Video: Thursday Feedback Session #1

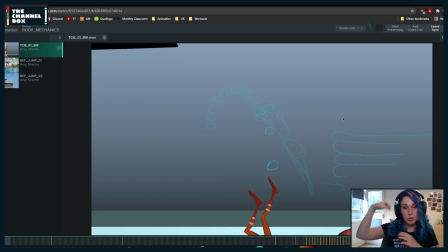3304s
it's for us to look at the swimming pool a little bit earlier, because right now we understand what's happening a little bit too late.
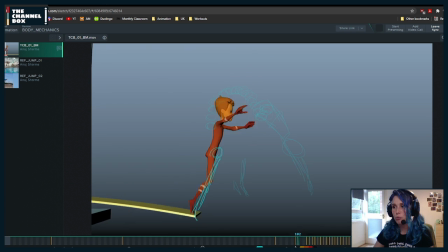3314s
And even for him, he reacts to what's happening way too soon. Like, he jumped and he's in a mid jump and he already knows he's going to fail. It's a little bit too quickly.
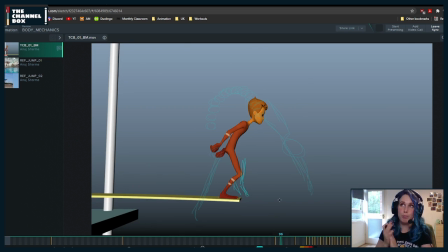3329s
So what I would suggest is maybe even making this way bigger, way higher, so that when he jumps, he's actually jumping.
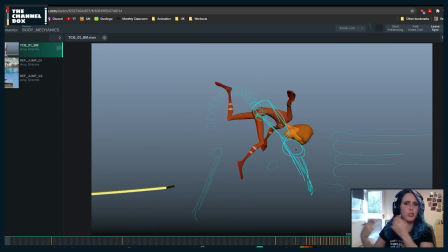3342s
Like, let's say you were trying to do a dive. I don't know which type of jump / dive you were trying to do, but let's say it's a simple dive where he's just diving. He starts diving and he starts diving as normal. So the camera
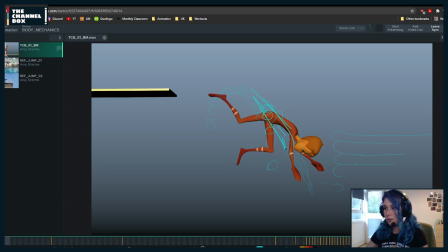3362s
follows him as he's moving down. And once he's moving down a little bit, maybe we start seeing here the edge of the pool so that we see that there's something there and he's not landing.
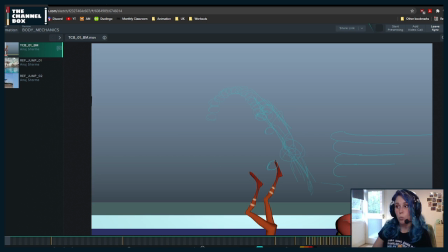3378s
And he keeps falling. And once he, like, this could even be larger if you want. Once we see a little bit more of that, that's when he starts to react, when he actually sees that he's not going to make it.
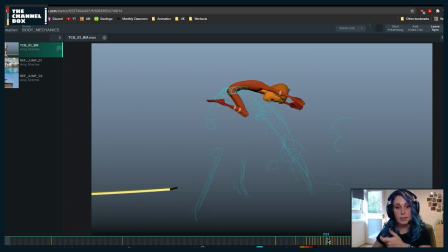3395s
Because right now he makes that, like, he reacts so quickly that we don't understand how quickly it was. Hey, how's it going?
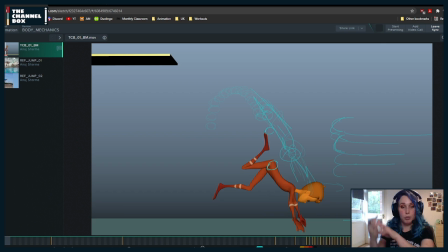3405s
So I would basically delay that, and if you want to have him drop a little bit more, that's more than okay. Like, if his has to be higher,
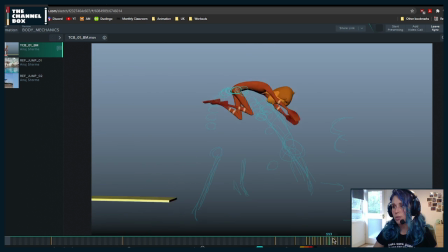3417s
I think it's going to read better and allow you to do also that cartoony feeling that you want a little bit more.
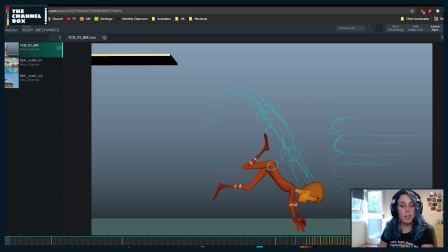3428s
Especially because right now, by the time the camera catches up to him and we see what's happening, we don't see it.
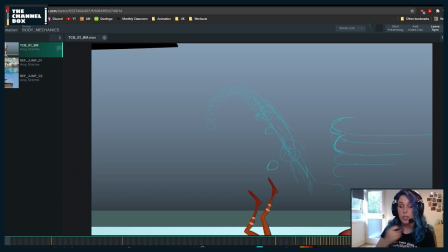3436s
Because the camera doesn't catch up to him so much. So you need to give him time to drop and the camera catch up to his speed so that this is actually in frame and we see it happen.
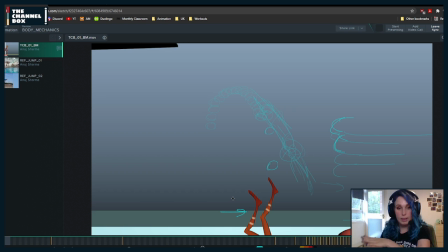3452s
We see him flat on the ground from the first time.
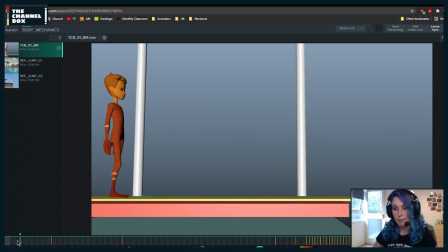3459s
If that makes sense. And then minor things, but when you go from the contact to
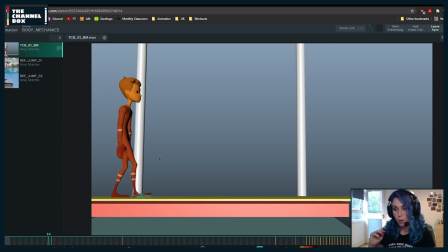3474s
planting the foot, I would do it over one frame. Right now he's doing it over three frames. Already in this frame, he should already plant. Yeah, exactly. If you show the impact, it's going to be much nicer and work better.
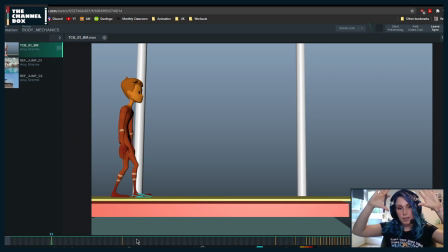3489s
That's why you need enough time for the camera to catch up to him, to his speed. And from there, it will be easier. And then what was it that I wanted to mention? Oh, here. Yeah.
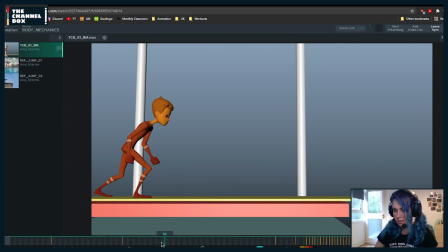3508s
So here, what's happening in this part, because like the run, for me, it's working.
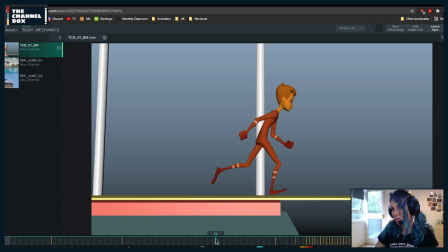3516s
There's a few things that I would adjust, but we'll talk about that later.
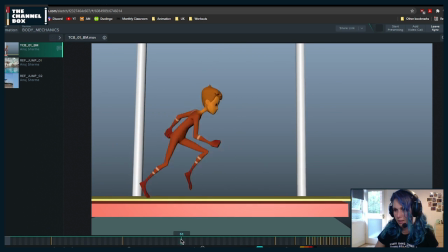3524s
But this first part,
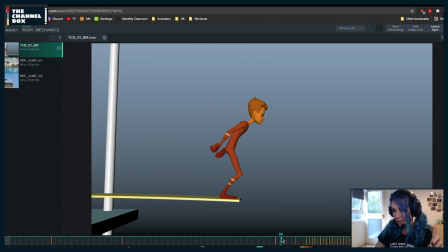3527s
oh no, wait, before I forget, because I remember that I did left some notes here.
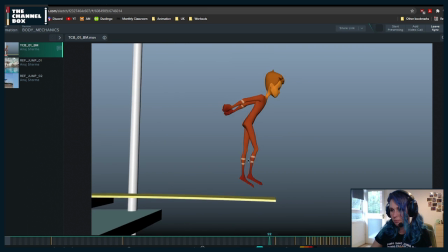3536s
Around here, I would first
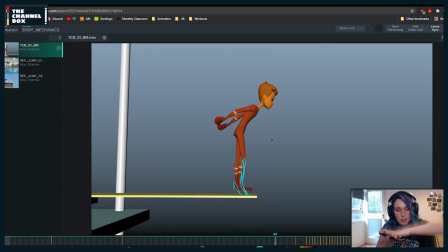3542s
start landing his feet, not flat, but first the toes and then the heel.
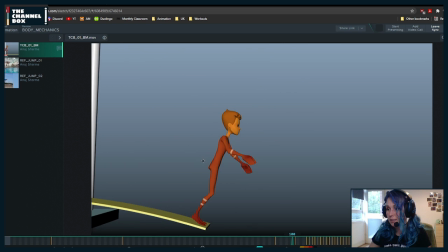3549s
And then as he's coming up, I would, once he starts stretching his legs, I would keep them stretched. Because right now, he has to keep that stretch so that all the energy propels him up.
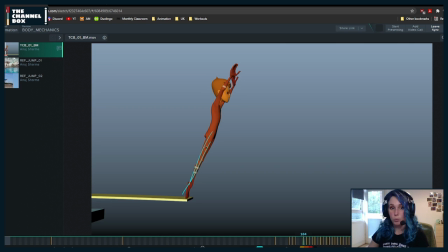3565s
And right now what's happening is in this frame only they get stretched. All of this, I would stretch them. And that's also going to read better. And I would try to avoid having the legs completely exactly in the same pose.
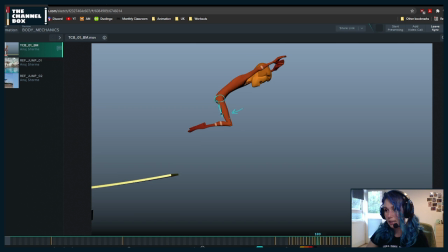3582s
So if you can just ever so slightly offset them, even if it's not what happens in real life, just a little bit so that they read better.
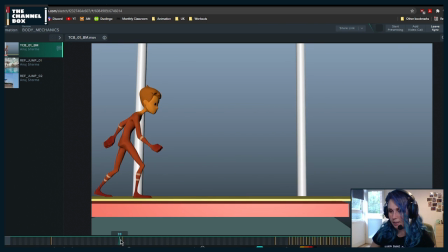3595s
But okay, let's go back to this one. So here what's happening is that once you reach kind of frame 17, it feels like the hips are stuck in place.
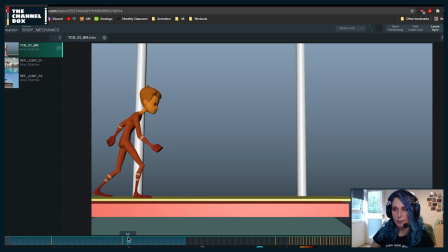3612s
Here they come down, but they are basically all the time in the same place. And when they start going forward, you don't really have an anticipation. Doesn't mean you need to anticipate this much back and forward.
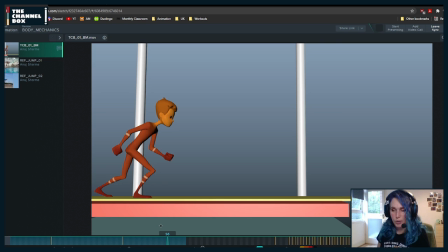3628s
Although there was, I can't remember who it was. If it was, I think it was Michael Woodside on his Instagram. He shared a video of someone doing the anticipation of a run and they went really, really far back.
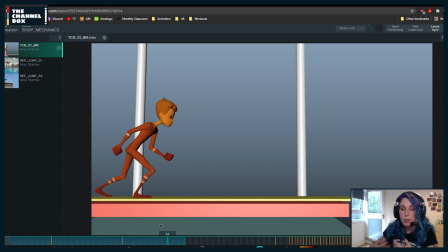3645s
So you could do that, but you don't need that in this case. What you can do is for the anticipation, as he's doing this motion, he can come back. Yeah, it was crazy. It can come back and then forward.
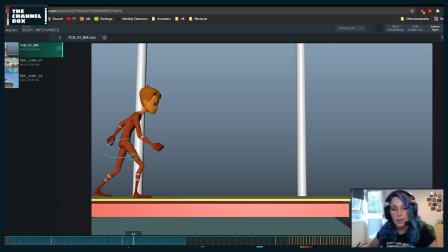3664s
So your anticipation is his body moving back and forward. Because right now you have the down, which is great, but you're missing a little bit more of preparation going backwards. And then around here,
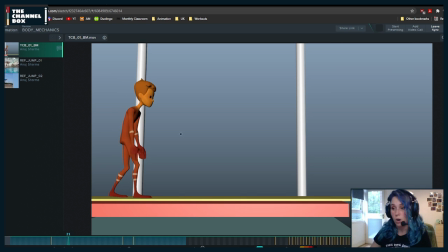3683s
what I would do, because his hips hit a wall and his back leg is moving backwards, but right now all of his balance is actually on this one. I mean, even if you're sliding that leg, let's say you're not fully lifting it,
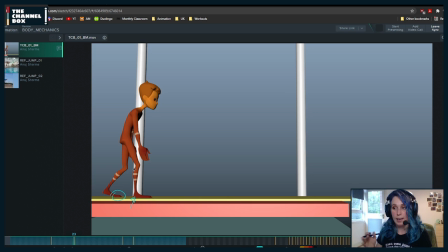3703s
the only thing that's keeping you in the ground is that front leg. And all of your body weight is behind. Like, not all of it, but the most important thing, which are the hips, are behind. So from frames like 17 to
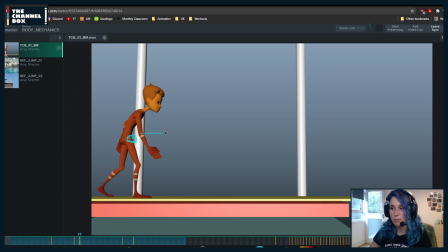3722s
25, you could have the hips come forward a little bit more. And that also is going to allow you not to have them hit a wall so harsh. And then as he
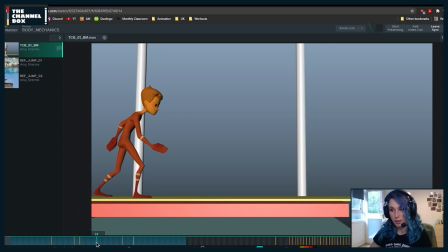3741s
touches the ground with his toes and comes and presses a little bit, that's when you can settle back to this pose and bring the hips a little bit further, screen left.
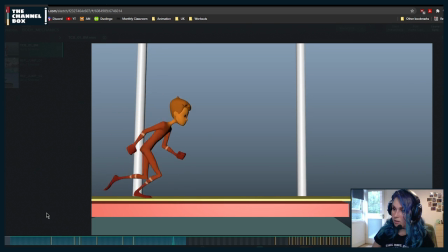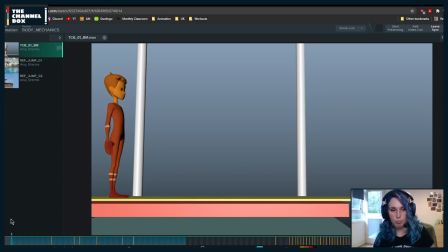3765s
This is, if you ever watch the Pratt Bros stream, this is something that he mentions all the time. But try to pose the hands a little bit more, because right now they're very much like mitten hands.
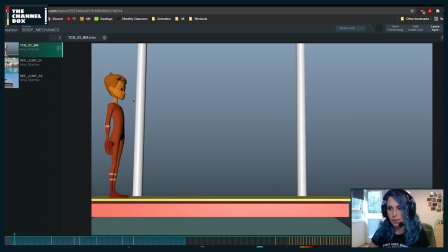3779s
They're giving this very stiff feel. So what you can do first, make sure that they are not going through the body. Like right now, it feels like the thumb is going through the body.